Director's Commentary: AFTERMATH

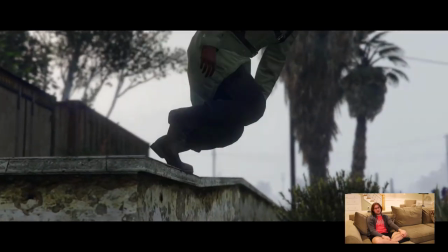[7:43]
So, like, shell casings and reloading of stuff i thought gta would pick that up but it doesn't really so
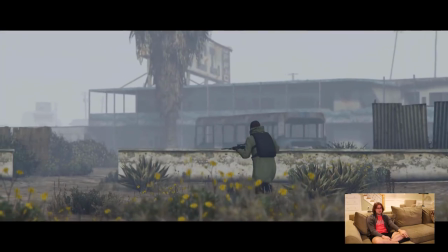[7:51]
at least the rocks rider doesn't really pick it up as well as i thought it would so i had to um yeah i had to add those in manually as you do with most
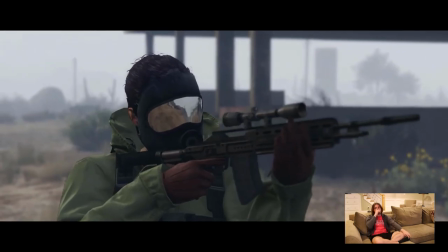[7:58]
stuff really except for footsteps i'm not ready for that musically i bought this from triune store uh film riot amazing
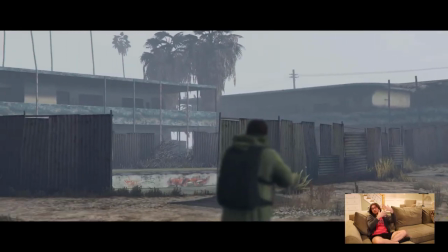[8:06]
people by the way um and basically when they download music they give you files you can choose from so you have like the main thing and you have like the baseline so just
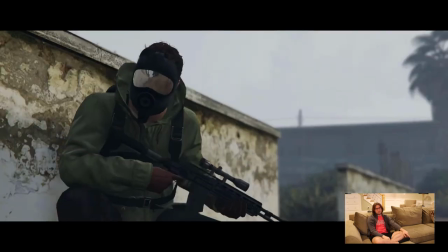[8:13]
you know put the baseline afterwards uh this action scene's probably the weakest one no it is the weakest one i would redo it because of that shot um
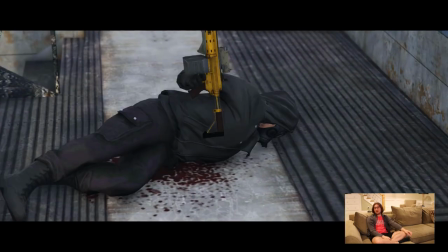[8:21]
i i praise nathan alton's video but i have no idea why he did that sometimes the aiming in gta is just like that you know
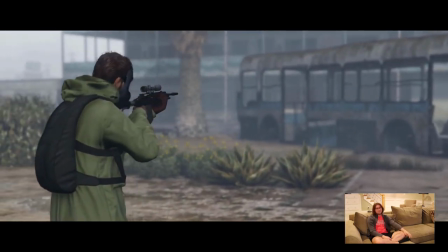[8:29]
is what it is um also i thought the pacing was fine in it and also there's clear
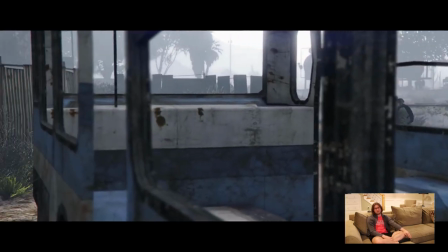[8:34]
shots where he could have killed me uh or i could have killed him uh so i wish i could have change that up.
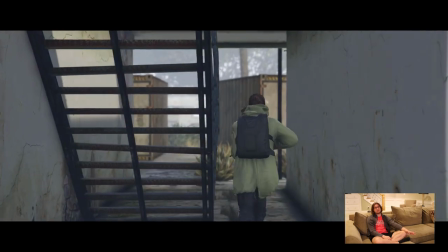[8:40]
Musically though, with the short film, I got really lucky. I think the music in the short film is really good, and I can say that because I didn't make it.
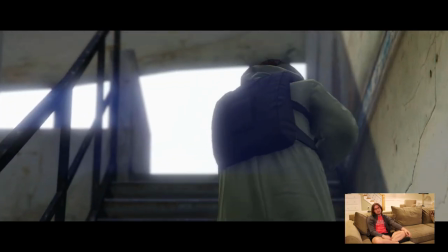[8:47]
A lot of other people just really helped me out with this. This sequence was a lot longer than it is in this cut.
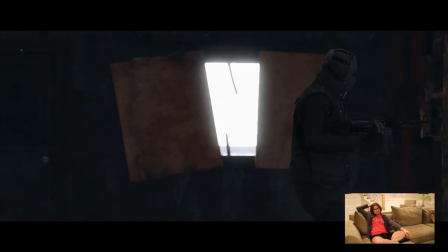[8:53]
A lot is cut from the short film. A lot more than I thought, than I would imagine.
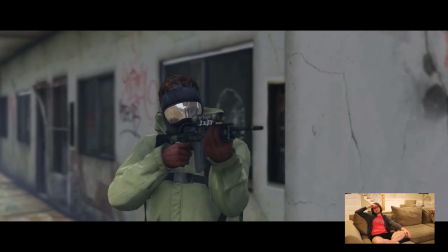[9:00]
This was a lot longer, and the pacing was just really terrible. It was like some of the worst.
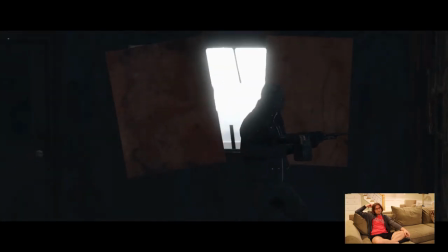[9:03]
I just cut most of bit um cut a lot more shots of him which i'm really sad because i really like that uh
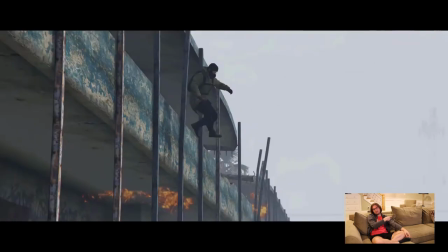[9:11]
fun part i shot that canister and the fire was spitting out of it and then nathan's character just like toppled over and then stood back up like a glitch and
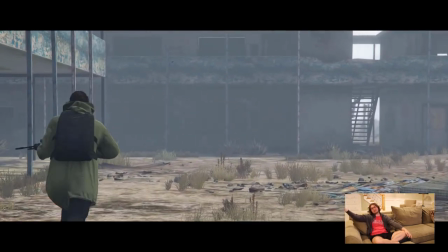[9:19]
i shot again that his body launched off it was hilarious i actually don't have i literally flip so i don't have it anymore there's the infamous uh backpack
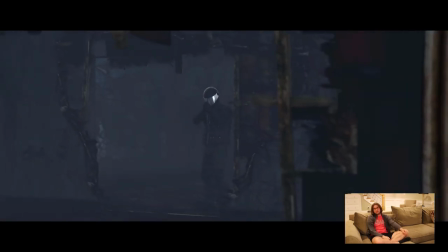[9:26]
disappearing because rockstar's just amazing by the way uh yeah we did this in team deathmatch after my character died he lost it and you couldn't
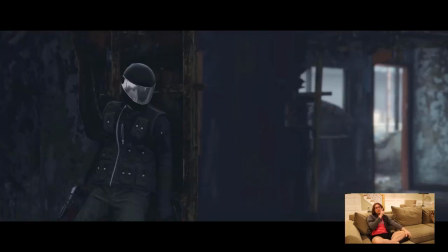[9:33]
find it again so yeah uh we re-reshot this one
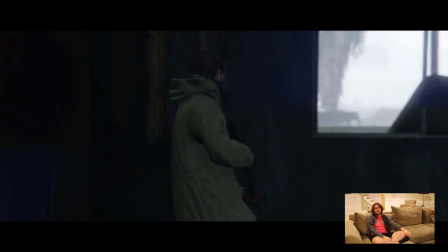[9:38]
yeah we re-reshot this one um it was no good no good whatsoever
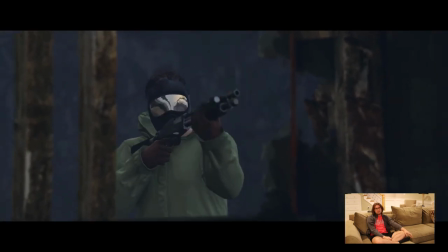[9:44]
some of the worst uh some of the actual no no no yeah yeah yeah
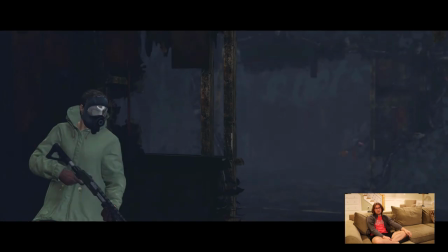[9:49]
we re-reshot this um i wanted my character with a shotgun um so i
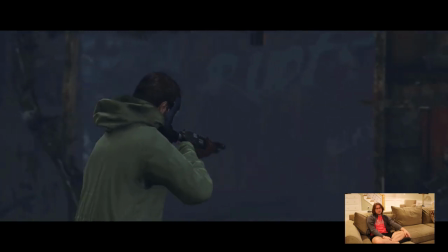[9:55]
guess you could say he pulled the shotgun out of the backpack and threw it on the ground i do not know um i do wish the music timed up better with this one but still i I think I wish it hit right here,
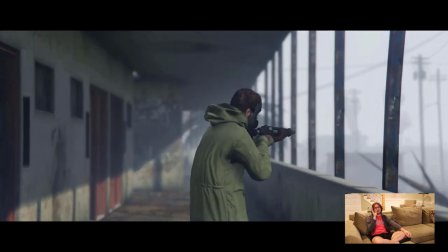[10:02]
which I really like this shot. I thought that's probably my second favorite shot in this whole short film.
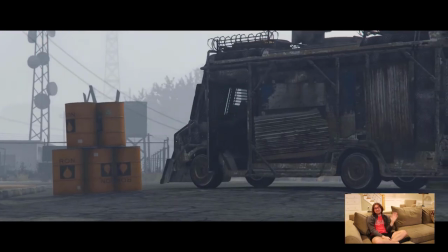[10:08]
And here we come to the best part of the short film. And if you think it's the explosion, it's not. It's something right next to the explosion, which makes it even better.
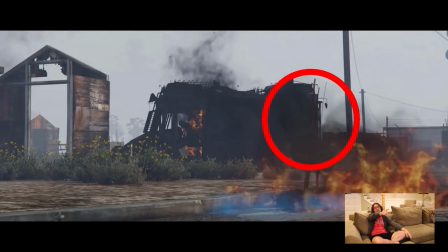[10:15]
If you look, the gasoline's still pouring out of the canister. I'll put a circle on the screen.
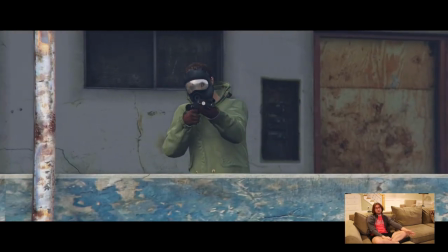[10:21]
I did not notice that up until I was in post. And I was like, well, I can't go back and fix that.
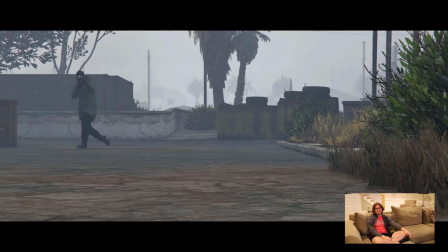[10:27]
I just, I don't have the time to do it. I mean, I did, but I just didn't want to. Here's one of the worst parts of the short film.
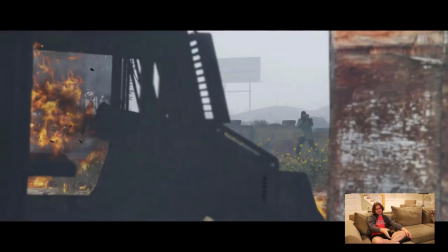[10:34]
The sound change right here. Basically, in this shot, you can hear a train.
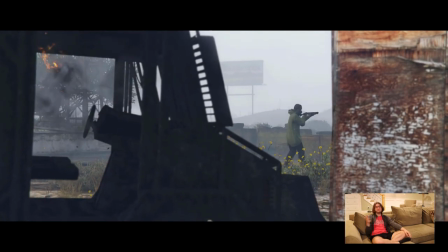[10:39]
And I wanted this world to feel post-apocalyptic and feel empty. And if you hear a train, I feel like I took the audience out.
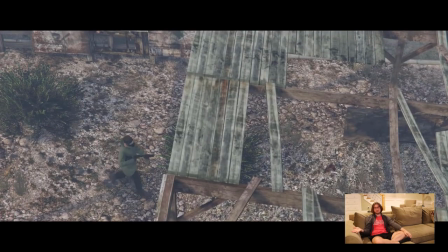[10:44]
And I'm afraid I still took the audience out with my terrible sound put in thingy. So I'm very sorry if you noticed it.
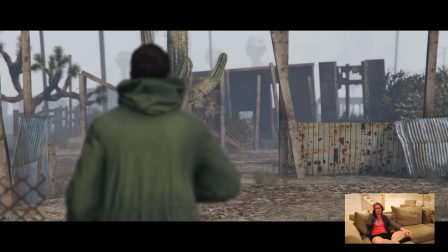[10:51]
If you didn't notice it, thank you, I guess. It was terrible, though. But yeah, some of the worst.